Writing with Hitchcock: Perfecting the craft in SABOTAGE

Today I'm going to talk about a film that may well be regarded as the unsung masterwork of Alfred Hitchcock's British period, Sabotage. Now, the reason I say unsung is that it's mentioned far less frequently than the much more popular The Lady Vanishes, and my personal favorite of Hitchcock's English thrillers, The 39 Steps.
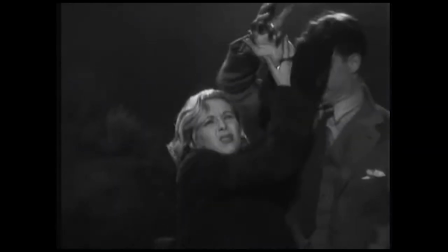Now, sure, we may be talking apples and oranges here, but in a sense, one can compare the relationship from The 39 Steps to Sabotage to say that of Francis Coppola's The Godfather and The Godfather Part II.
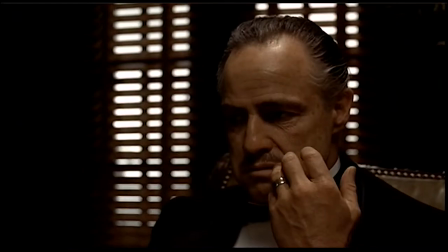While most film scholars will say that the latter is the better constructed movie, there's something about the first Godfather movie that just resonates more with audiences.
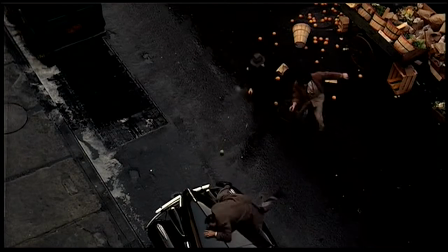There's a breeziness and almost an air of improvisation to it that is just as lacking in the
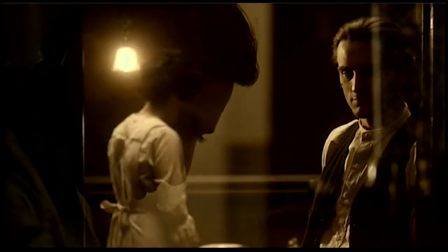much more calculated and controlled balancing of the Michael Corleone and young Vito Corleone stories.
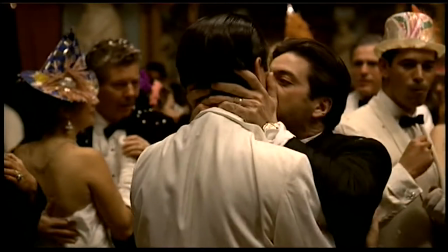Clearly, the latter was the work of a much more sure-handed filmmaker, but the vibrancy that Coppola got on screen in the first Godfather movie is undeniable. In that sense, I feel the same about The 39 Steps in comparison to Sabotage. The former just sweeps along from memorable episode to memorable episode.
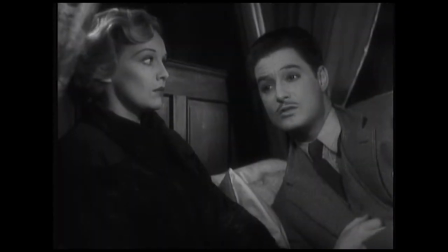To be sure, Hitchcock and writer Charles Bennett, now on their second film together, made good use of the techniques at their hand, but first and foremost, what they made was a ripping good yarn.
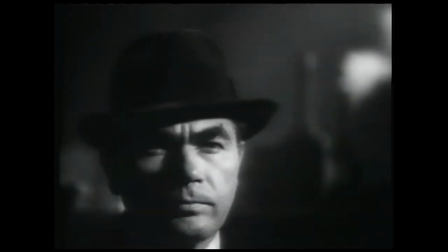Sabotage, on the other hand, is a darker film, and Mike Coppola's effort on The Godfather Part II was the work of a much more confident director.
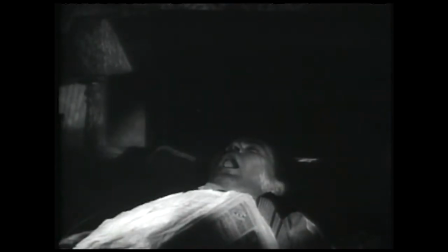It's much more of a calculated and technique-driven movie. Certainly the bomb sequence,
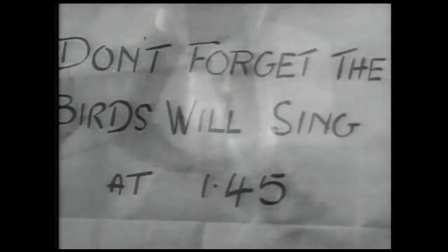where the heroine's younger brother is unaware that he's carrying a bomb set to go off at 1.45 is the most harrowing suspense sequence Hitchcock ever devised.
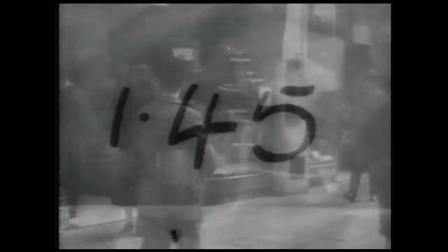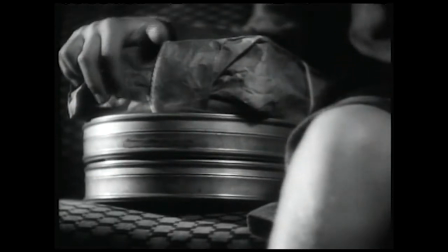Now, having primed his audience with this information,
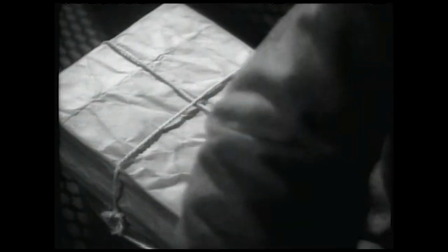it's excruciating to watch as the boy is delayed and delayed by one thing and another until the point where the editing quickens
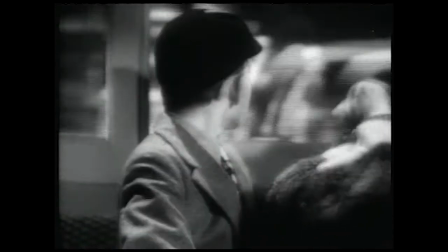and the music tick-tocks away as Hitchcock reminds us with those constant cutaways to the clock along the bus's path of the inevitable.
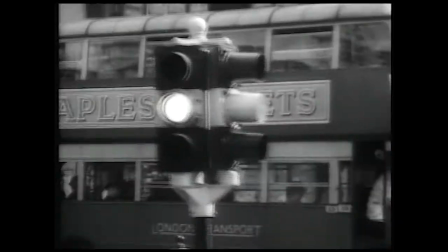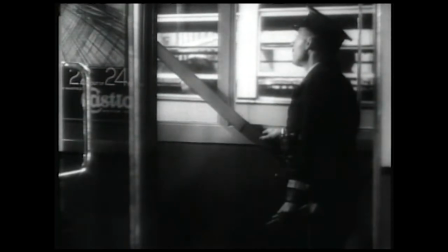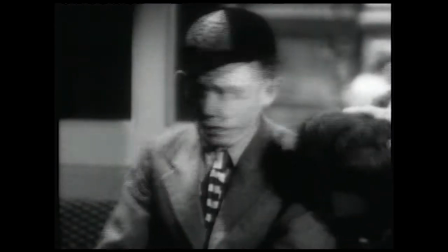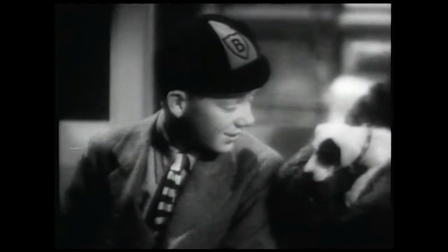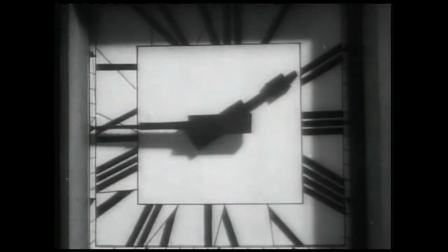And in a most uncompromising fashion, rather than give us relief from the suspense, the bomb goes off.
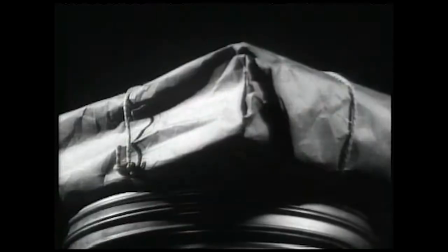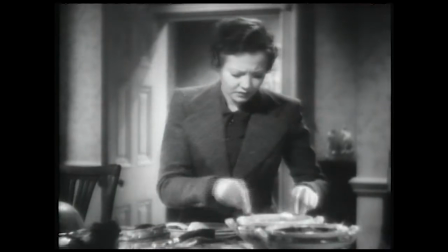Next, Hitchcock uses montage and subjective camera work during the scene in which Mrs. Verloc kills her husband.
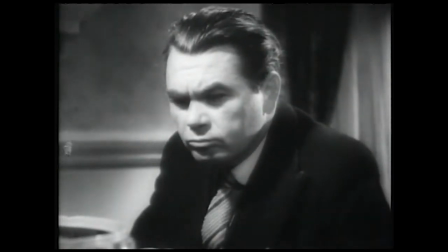It could well have been a scene devised for a silent movie the way Hitchcock constructs the sequence.
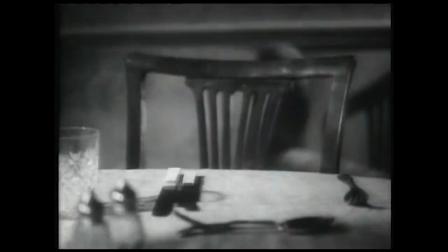As she fixes her husband's supper, she looks to her brother's empty chair at the dining table, and she looks at the knife,
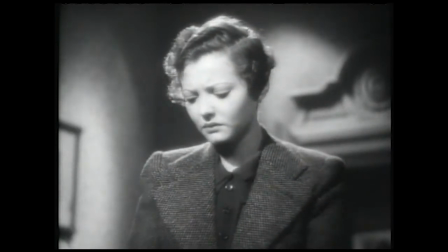and then the scene shifts from point of view from hers to his as they each make the connection to her impulse.